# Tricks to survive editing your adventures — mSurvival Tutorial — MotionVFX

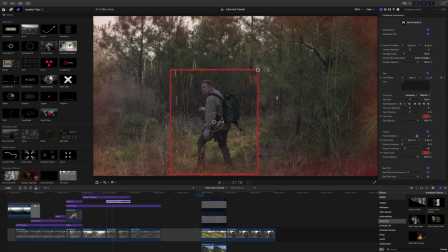491s
And I can just drag those parameters so that they are right there in the corner. And you can see there, just kind of zooms in, boom, really, really cool.
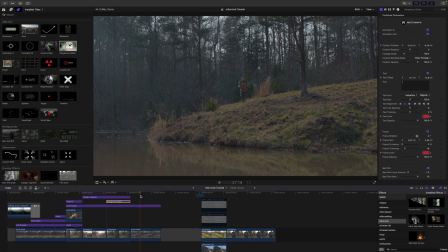504s
On this last one, before we get into the more technical compositions, I really enjoyed using the
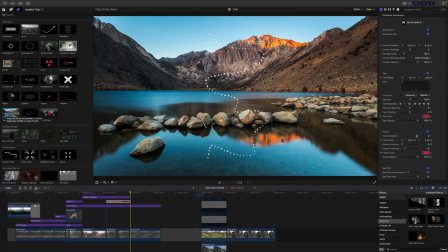514s
trail add-on. So I'm going to grab my trail. I'm going to bring that in.
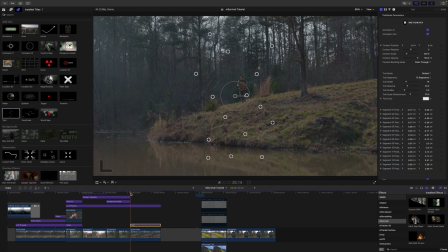520s
Drag that down, and then as you can see on the screen, we have a ton of on-screen controls. So as you can see here, that it is starting from the bottom. So I'm just going to use my on-screen control here and flip that around like this, and then let's scale it down some.
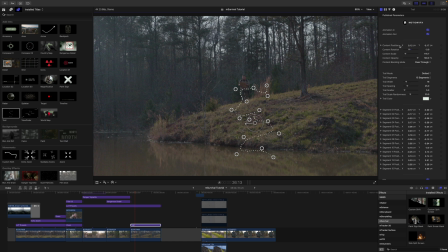538s
Over in my inspector, we have all of these parameters along with trail segments. I'm actually going to just change that to something like 6 to keep it really basic for now. And I'm going to use my on-screen controls to show the path that I'm going to be walking. So there we go, something like this.
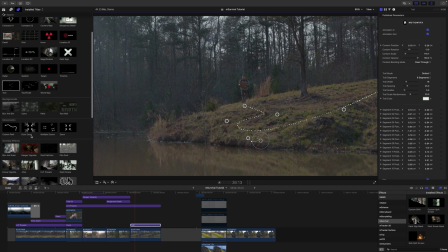559s
And then on top of that, I again used my echo zoom just because I like it a lot. And we are just zooming in, and it's going to zoom in on top of that custom path. So you can see path moves in.
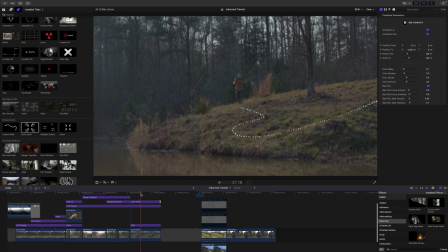577s
And then there we are zooming in on that path. It almost looks like it's tracked in because we're doing that. Really nice. In the echo zoom, again, I can just turn off some of that jitteriness and bad film if I want,
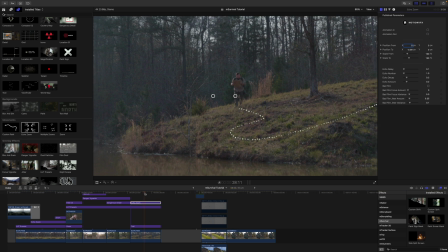590s
so that I'm only getting that sort of zooming action without really distorting the footage too bad. So really cool. You can see that pushes in, really, really nice.
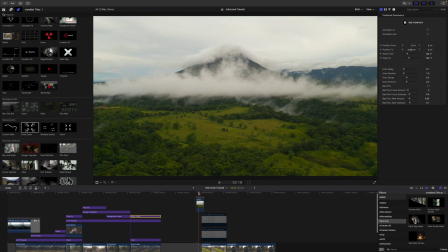603s
All right, so now why don't we get to the more advanced stuff that we did in this tutorial. So as you can see here, I had this clip and I did a transition.
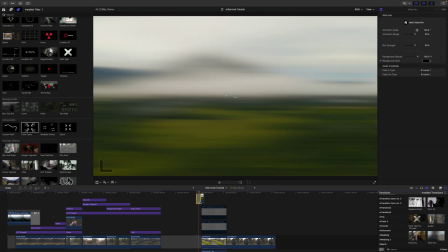618s
So I did a whip pan transition on this one and I had it on the edge there.
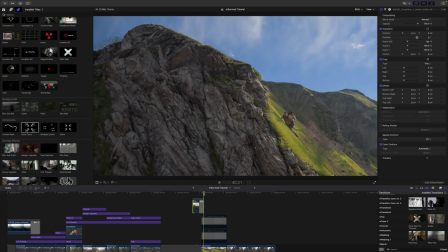624s
And you can see that it just kind of whip pans over into this shot. So I'm trying to say that that's the mountain I'm climbing. So there's a lot going on here. I did use some generative fill to fill in that section.
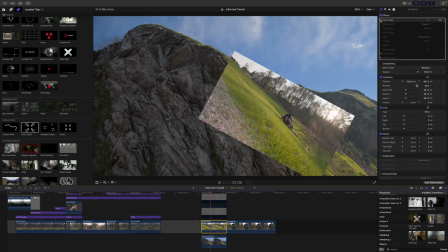639s
So hilariously enough, this is the original shot.
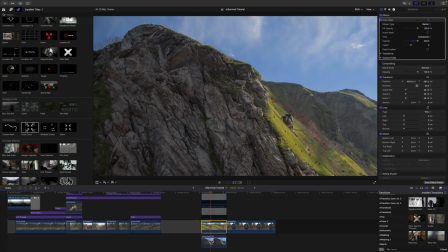646s
And then I just did a draw mask on top of my mountains that I did with Photoshop. Then I had some stock footage of some birds here, and you can see that I did a bit on there.
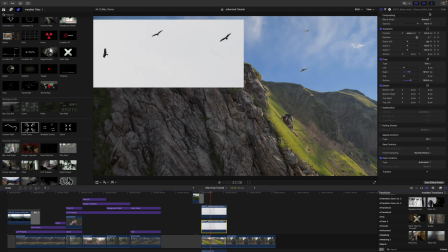659s
I used my blend mode darken, so there is the normal shot. I found just some birds with some blown out skies.
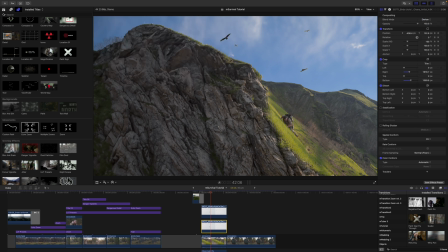666s
Changed my blend mode to darken, and I did some keyframes on transform because these birds are kind of sitting still, so I wanted to make them look like they're flying. So there you go, we're kind of flying through. Now, of course, I need to give this a look, so I'm going to grab my LUT preset here that I was using earlier.
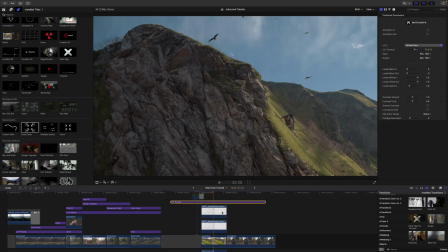686s
I'm going to click Option and drag that over. So now we have our LUT applied, so that's giving it a little bit better look already.
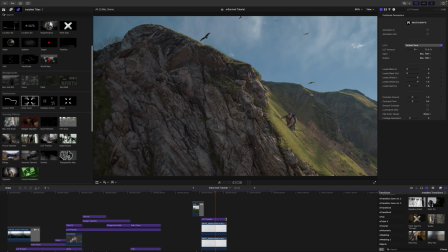698s
In our overlay effects, you can see that we have smoke, so let me grab my smoke. And I'm going to bring that in on top. You can see we've got some on-screen controls, so there's our smoke there. And because of the way that this mountain looks in our video
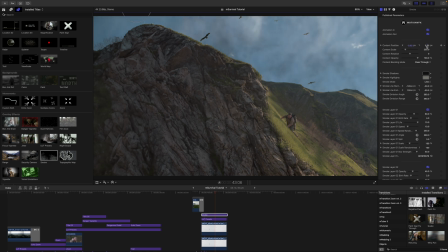717s
that we are transitioning from, I want to kind of have that smoke up a little bit higher. And in the color, I want to change my smoke to a white color.
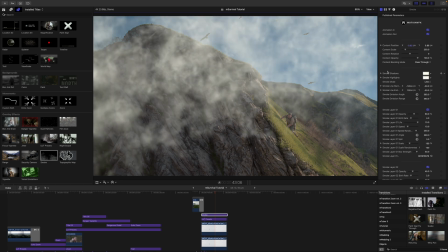727s
So there we go. We can change both of those to white. And then on content opacity, I can just sort of bring that down.